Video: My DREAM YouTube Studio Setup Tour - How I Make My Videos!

This video is brought to you by Canva. What's up my friends, Mike again, glad to have you guys back. So I've been making YouTube videos for like the past three years now and we just recently hit 100,000 subscribers.
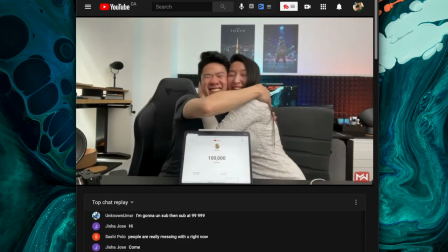0:11 So recently I've been getting a ton of questions about the studio and how it works, how I make my YouTube videos.
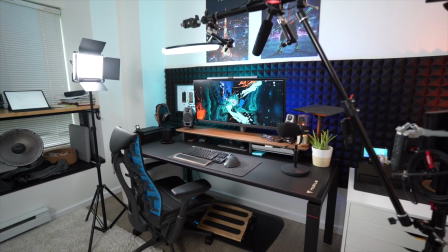0:16 So in this video, I'm gonna show you guys the full behind the scenes studio tour and share with you guys the gear I use, how I use it, and all the tips and tricks that I've learned in the past three years to make YouTube videos like this. So with what you see right here, this is the entire studio there's actually a table in front I got my notes and iPad so I can read off of it sometimes but usually when you're making YouTube videos it's split up into three parts for myself you got the a roll which is the
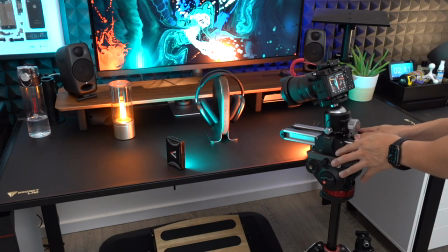0:41 talking headshots where I'm talking to the audience straight ahead and then when you're doing tech you have product b-rolls which you just shoot the product
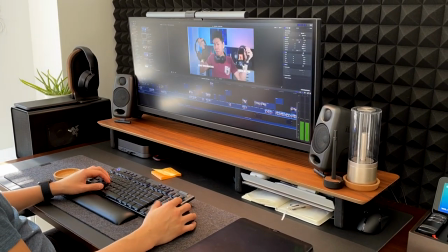0:48 by itself and then we have to editing and making the thumbnail which is like post-processing and we'll be going through each and every step so anyways we got the a-roll over here I usually like to hide all this on the side so I just zoom into my camera like that and it makes everything a lot more organized or neater on the other side is what this recording thing looks like right over here so as you can see
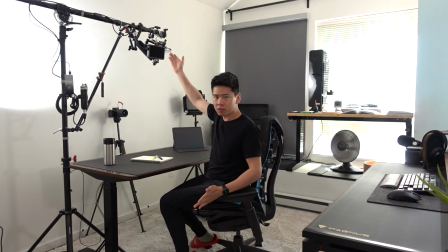1:10 on top of me I actually have this rig thing over here which I'll talk about in the b-roll section as you can see this wall
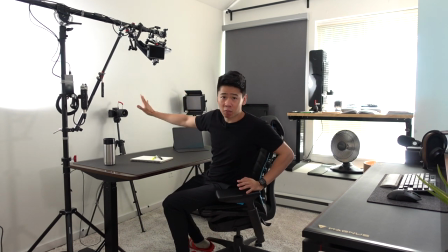1:16 I don't need it to be that nice it's actually just a blank white wall so that I can shoot the light off and bounce it off onto my face so that I'm all pretty and cinematic or whatever you call it over here. You got the light over here and I got some natural light coming in over here and that's really nice. But I think the first question about this whole thing is what am I shooting all of this on right now?
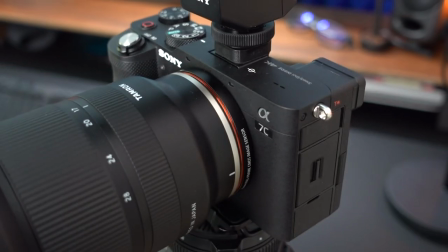1:37 So for the past eight months I've been making all my YouTube videos on the Sony A7C.
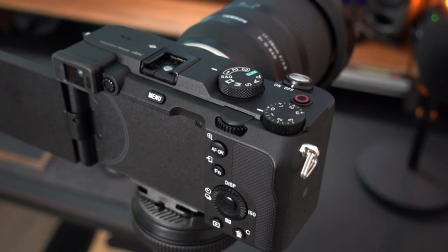1:42 I think this just might be the best camera for people who do a lot of Instagram and YouTube because both the photo and video quality is superb.
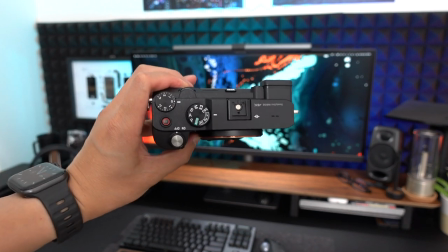1:49 It's a full frame camera that's squished into a compact form factor so it's lightweight and when I take this out to film videos people aren't gonna
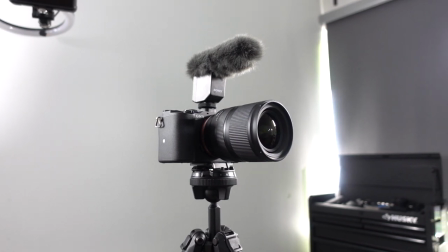1:57 freak out or be too intimidated when they see a camera like this and most importantly if you're someone like me just filming yourself it's very important to
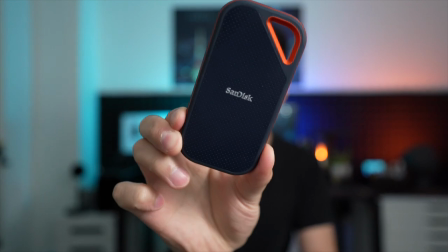2:04 have good auto focus and the sony camera is like really good at focusing because I can put something in the middle of this pull it back out and it's focused right on my face I don't need someone else on the back checking if it's in focus or not the other really important thing
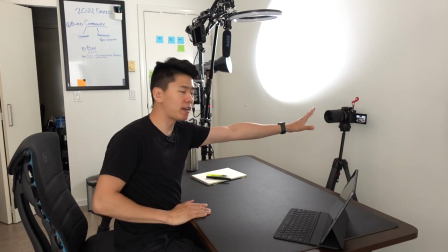2:18 is that it has a flippy screen right here. So I'm actually this far away from the screen and I can see it perfectly although it's a small screen I don't need another monitor
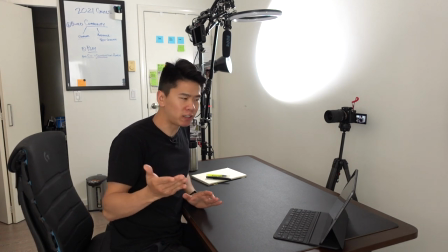2:27 on top of my camera that just kind of makes things more difficult because you got to set it up plug in the HDMI and stuff and also notice I
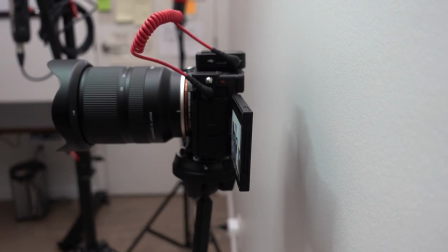2:34 have the tripod pushed up against the wall so that the camera is almost flush against it so that I can have the most
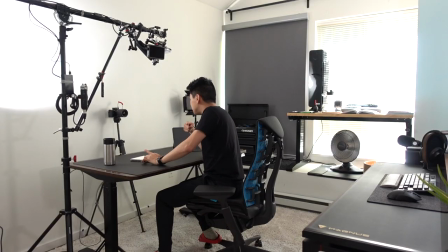2:39 distance here and a lot of distance in the back as well so that you get that blurry effect.
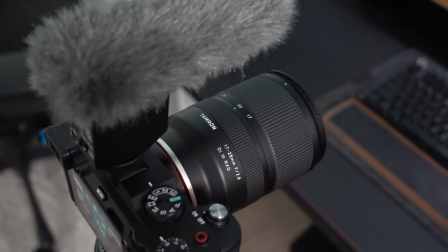2:44 And by the way, I am using the Tamron 17-28.
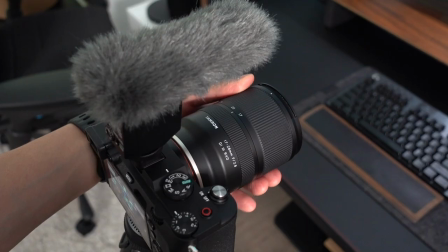2:47 It's a ultra wide lens and I got this around a year and a half, two years ago, and it's one of the best investments I've made.
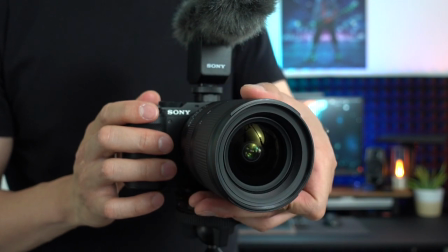2:54 It's a zoom lens, which makes it very, very useful for making videos so you don't have to move the tripod every single time.
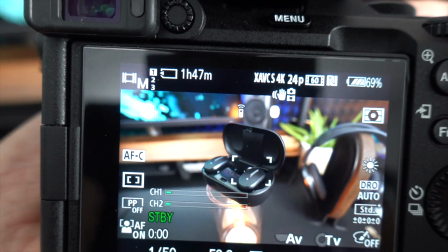3:01 Another cool thing is that on Sony cameras, you can use the Super 35 mode to crop in,
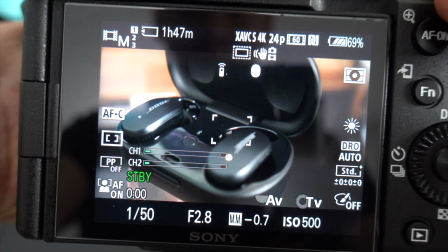3:06 which optically magnifies everything, making the lens longer, more like a 40 millimeter lens.
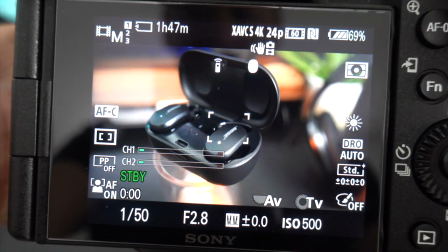3:11 In this mode I can still film in 4k so it's awesome.
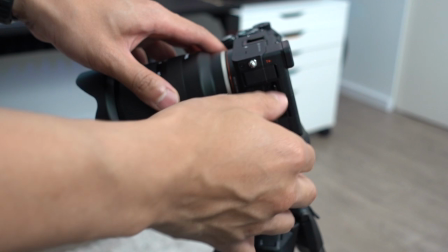3:14 Also another thing that's a small thing but it's a very important thing is actually using the 128 SD cards.
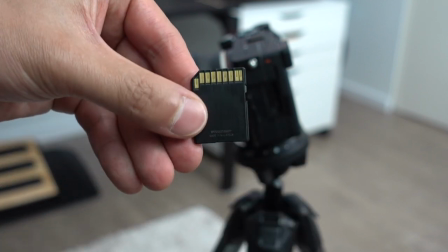3:20 I used to use a 64 before and switching to 128 it was life-changing for recording because you don't have to stop what you're doing,
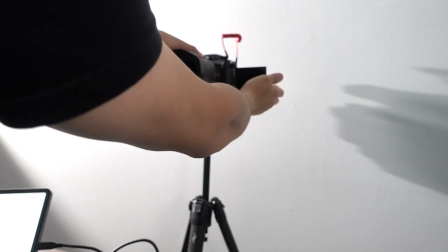3:28 offload it, format it, and then continue your work. I can just film any project using only one card.
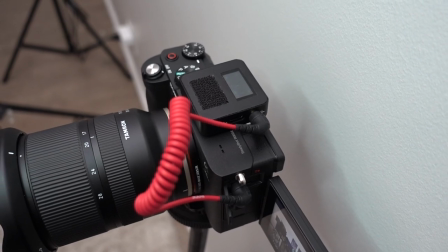3:34 And moving along the only thing that's attached to my camera is the Rode Wireless Go.
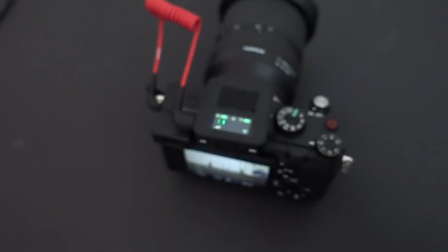3:38 This mic is super useful because if you've been a longtime follower of my channel you'll know that this is actually a very small and compact room and it has a lot of echo and reverb so it makes using these mics kind of useless because if I switch it to this mic over here you're going to see the difference right away. So now we're using the Sony mic can you hear the difference there's a lot of reverb testing one two three and now switching back to the Rode Video Micro and now back on the wireless testing one two three how does that sound?